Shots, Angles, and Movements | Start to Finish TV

Hello and welcome to Start to Finish TV. Today we're going to be talking about camera shots, angles and movements. Okay, so first let's talk about all the different camera shots. This is a wide shot.
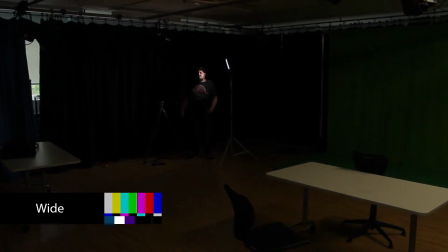(0:12)
You can tell because you can see the environment around the subject. They are small within the frame and you cannot see their facial expressions.
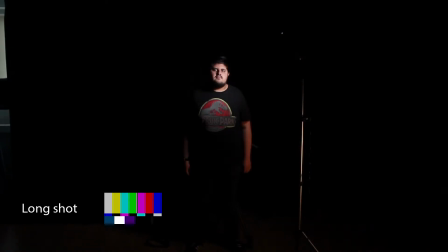(0:22)
This is a long shot. You can see the subject from head to toe and they take up more of the frame.
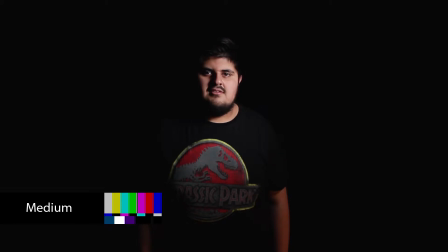(0:28)
This is a medium shot. You can tell it is a medium shot because you can only see from the waist up. They also take up more of the frame and you can see some of their facial expressions. This is a close-up.
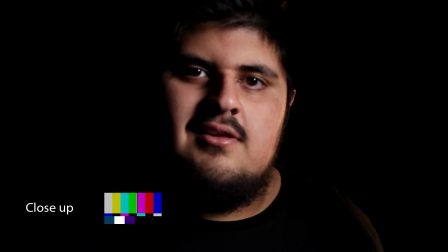(0:42)
You can tell it is a close-up because you can only see from the top of the shoulders to the top of the head, and it takes up most of the frame.
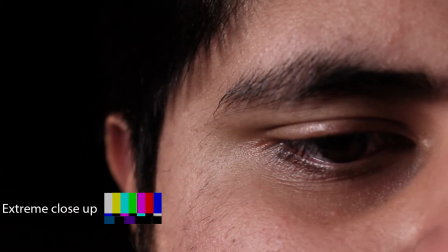(0:51)
This is an extreme close-up. You can tell because it highlights one specific thing.
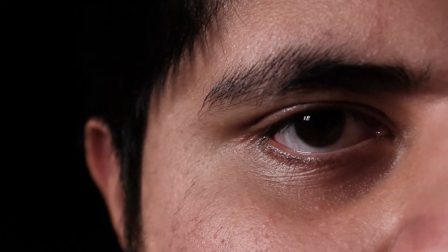(0:56)
It also takes up all of the frame. Okay, so let's move on to angles.
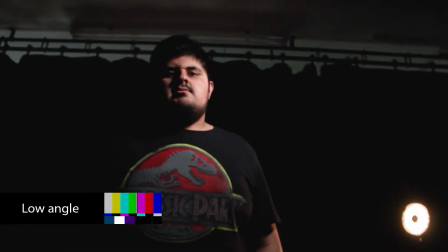(1:01)
This is a low angle shot. This makes the subject look more powerful and dominant.
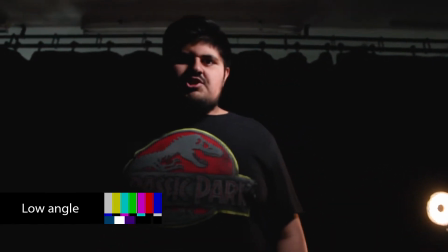(1:08)
This may also make the audience, who is the camera, feel intimidated.
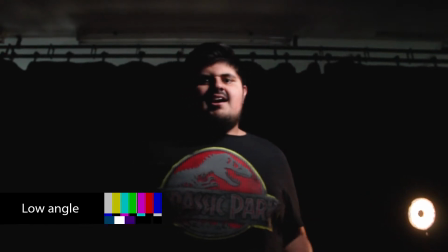(1:13)
This effect is achieved by placing the camera lower than the eye line of the subject and having it looking up at the subject. The shot can be made more dramatic by having the camera even lower. To make it less dramatic, you can have the camera a bit higher.
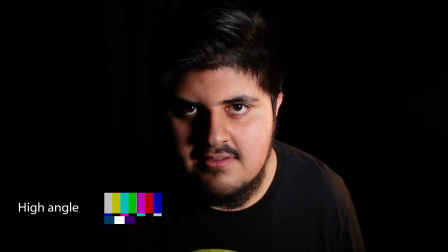(1:28)
The next angle is a high angle. This will make the subject look like a coward, submissive, or weak. This angle is achieved by placing the camera higher than the eye line of the subject.
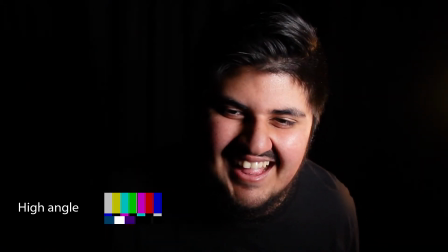(1:43)
Again, the drama of the shot can be changed depending on how high or low you have the camera. The next one is a bird's eye view.
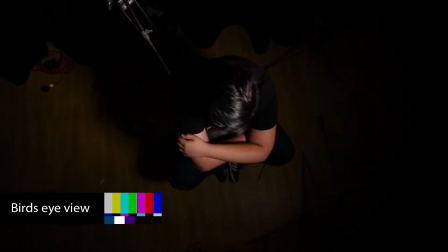(1:51)
This is basically where the camera is up above the head of the subject and it is looking straight down and it is flat.
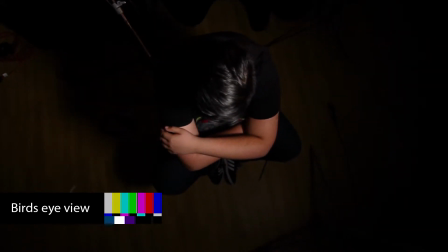(1:59)
A common shot type for this would be drone shots. A good thing to think of is Google Maps. A point of view shot is filmed from the perspective of a subject. Another name for this would be first person perspective.
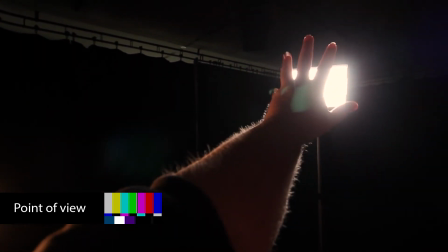(2:14)
This is where the camera is placed in front of the character's face with a wide angle lens,
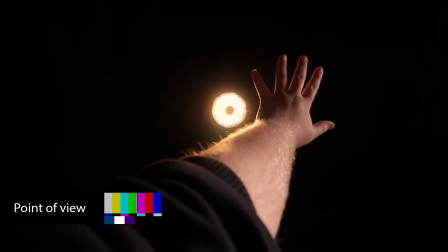(2:20)
so it looks as if you are the character. And you can see, depending on how it's mounted, you can see the hands of the subject moving in and out.
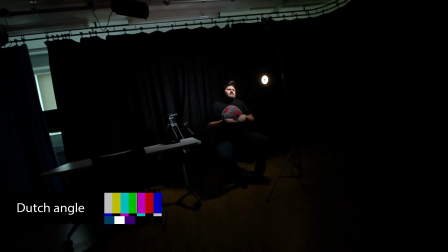(2:32)
And the final angle is a Dutch angle. This is where the camera is placed on an angle.
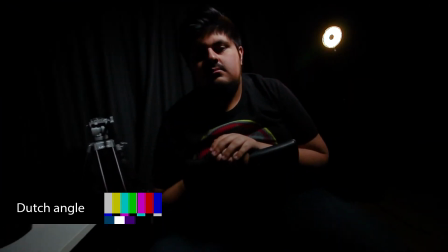(2:40)
This is a very abstract angle, as most things in day-to-day life are straight.
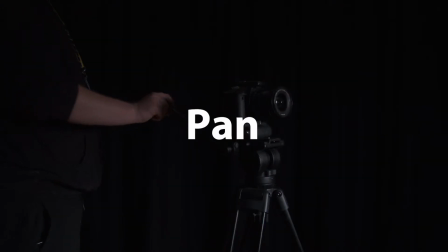(2:46)
And lastly, we have movements. This is a pan. This is where the camera stays static on a tripod,
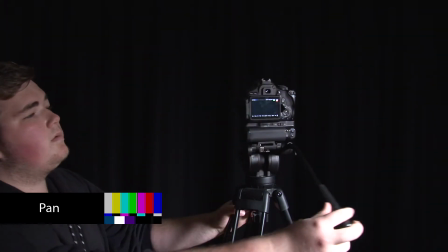(2:54)
but can be turned left to right or right to left. A good way to get smooth motion is to use an elastic band, and using its elasticity in your favour, so you can get smooth starts and stops. Next move is called a tilt.
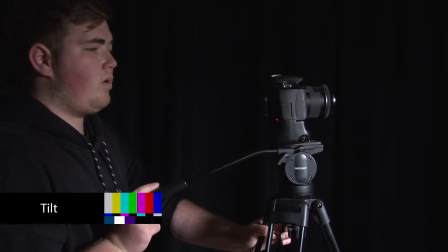(3:12)
This is where the camera stays static and it can be tilted up or down to up,
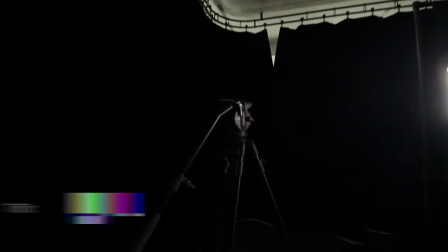(3:19)
creating a vertical motion. The final movement is handheld.
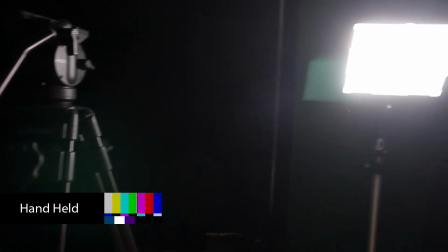(3:24)
This is the simplest of movements, as it only requires the camera operator to hold the camera in their hands. And depending on what you're shooting would depend on how you do it. If you're doing, for example, an earthquake scene, you would shake the camera more than you would if you were just following somebody through a doorway.
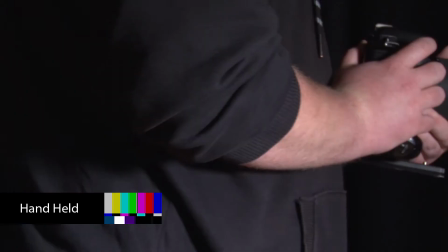(3:43)
A good way to get smooth handheld shots is to put your
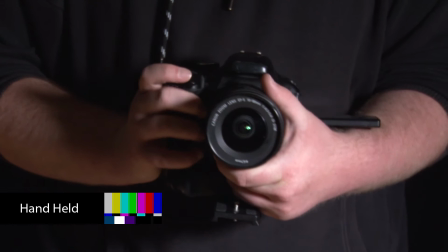(3:47)
elbows into your sides and keeping them locked in position.
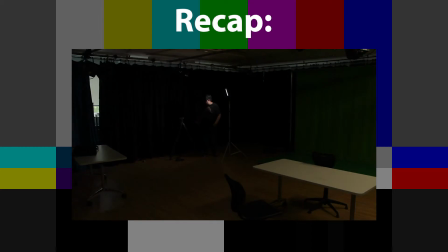(3:53)
Okay, so just to recap, a wide shot is a shot where you can see the environment around the subject.
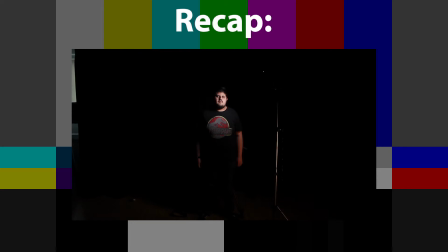(3:59)
A long shot is where you can see the subject's whole body, but they are bigger within the frame.
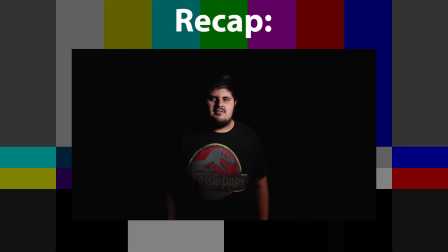(4:04)
A medium shot is a shot where you can see from the waist up of the subject.